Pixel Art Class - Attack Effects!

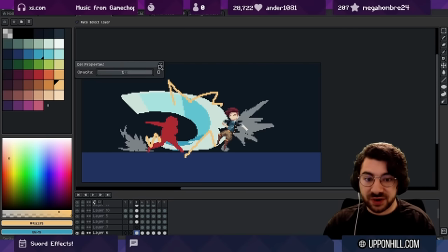(61:27)
Again, like I said, it's quite easy to fill out a frame with pixels when you're doing it in this way with like a larger brush size,
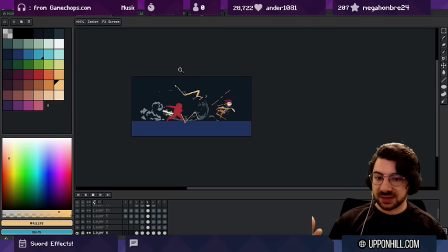(61:34)
keeping things nice and loose. But eventually you do have to bring it down into a more realistic space, something that feels like, you know, this isn't overwhelming my eyes. I can actually see what's happening. I would say right now, maybe the dust is probably still too loud by like half.
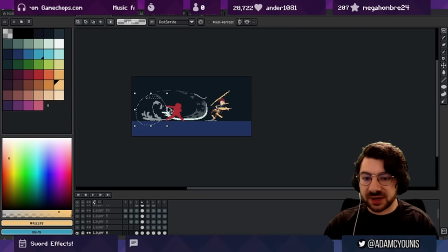(61:52)
So like I'm seeing more of this. My eye is tracking this a little bit more than it's tracking what's over here.
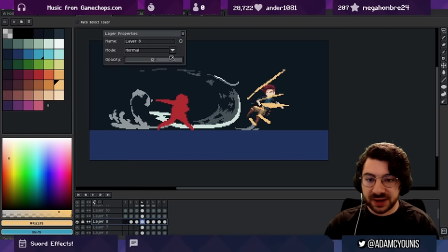(61:59)
So maybe I would drop this layer down by half again. Maybe that's a bit easier to follow now.
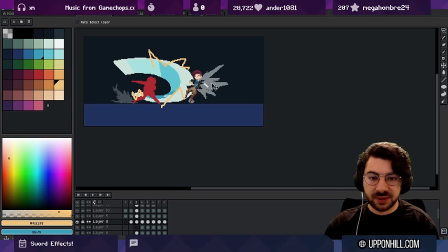(62:04)
And on this frame, you know, maybe we bring this up again. So we take this and we bring it all the way back up. Right, we're emphasizing, don't look over to the left, look over to the right.
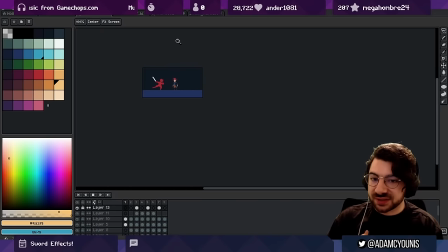(62:15)
And I'm just dropping the opacity for the sake of my convenience, but you can also do like palette swapping too, right?
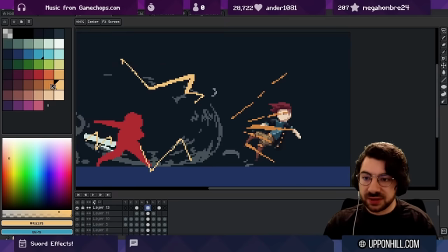(62:24)
I could have used a darker color here. Instead of bringing this down visually, I could have replaced the color with a darker color.
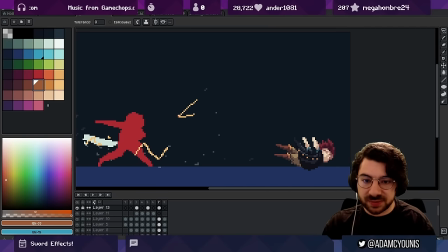(62:31)
Same thing here. Instead of making it less opaque, we could just make it darker. Cool.
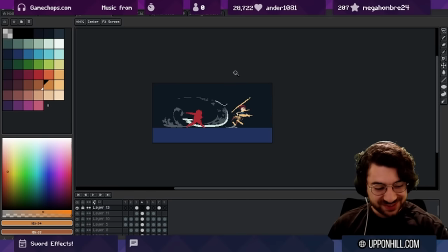(62:38)
So there you go. That's hit effects. If you felt like you learned something, then let me know in the comments below. I'm always really happy when people come to my stream and say, hey, you've got me into pixel art and I'm starting to make a game. It's really motivating to hear that kind of stuff.
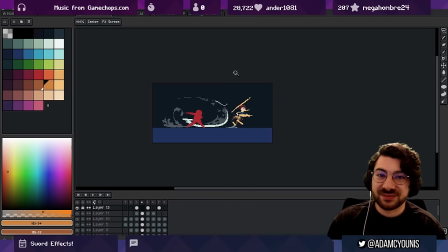(62:54)
So definitely if you feel it and you think that you might be annoying me by saying so, you're not annoying me. I love hearing it. And if you have any comments, criticisms, or things that you'd like to see in future videos, definitely let me know as well. I'm really, really interested in hearing what in my catalog of videos I've kind of missed out on that you guys are
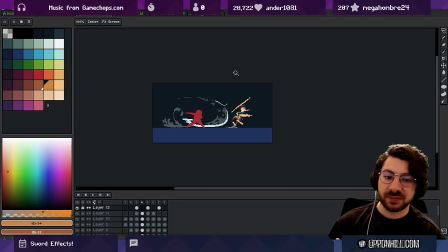(63:14)
still wanting to see that I've kind of skipped over or maybe haven't gone into enough detail on. This is in details, so the details part is something that I put a lot of stock into. All right, thanks pals. It's been a little while since I made one of these lecture / tutorial style videos, so I enjoyed making it and I hope you did too.
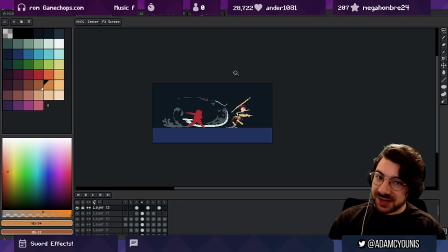(63:32)
Thanks for watching and I'll catch you in the next one.
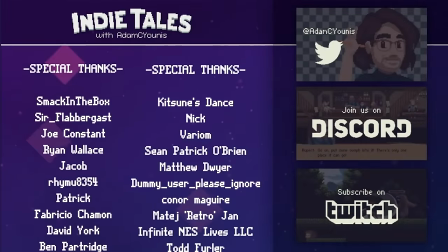(63:35)
Hey pal, thanks for watching, and thanks most especially to the patrons and Twitch subs who support this channel and my game dev project Insignia.
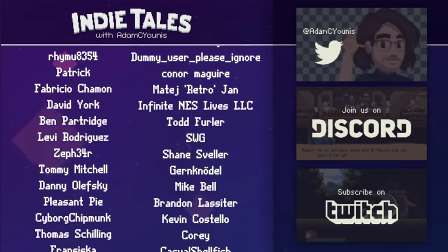(63:42)
To find out more, click the links in the description below.
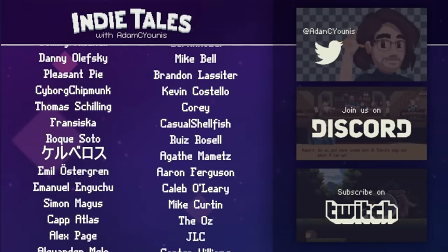(63:45)
And if you like this video, tell YouTube by clicking the like button, and then YouTube will tell me, and then I'll make more videos.
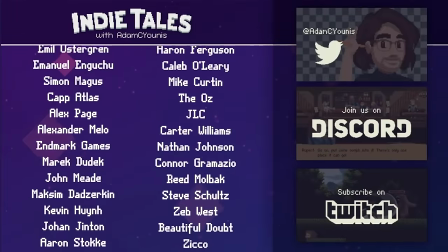(63:51)
That's nice. Thanks again, and until next time.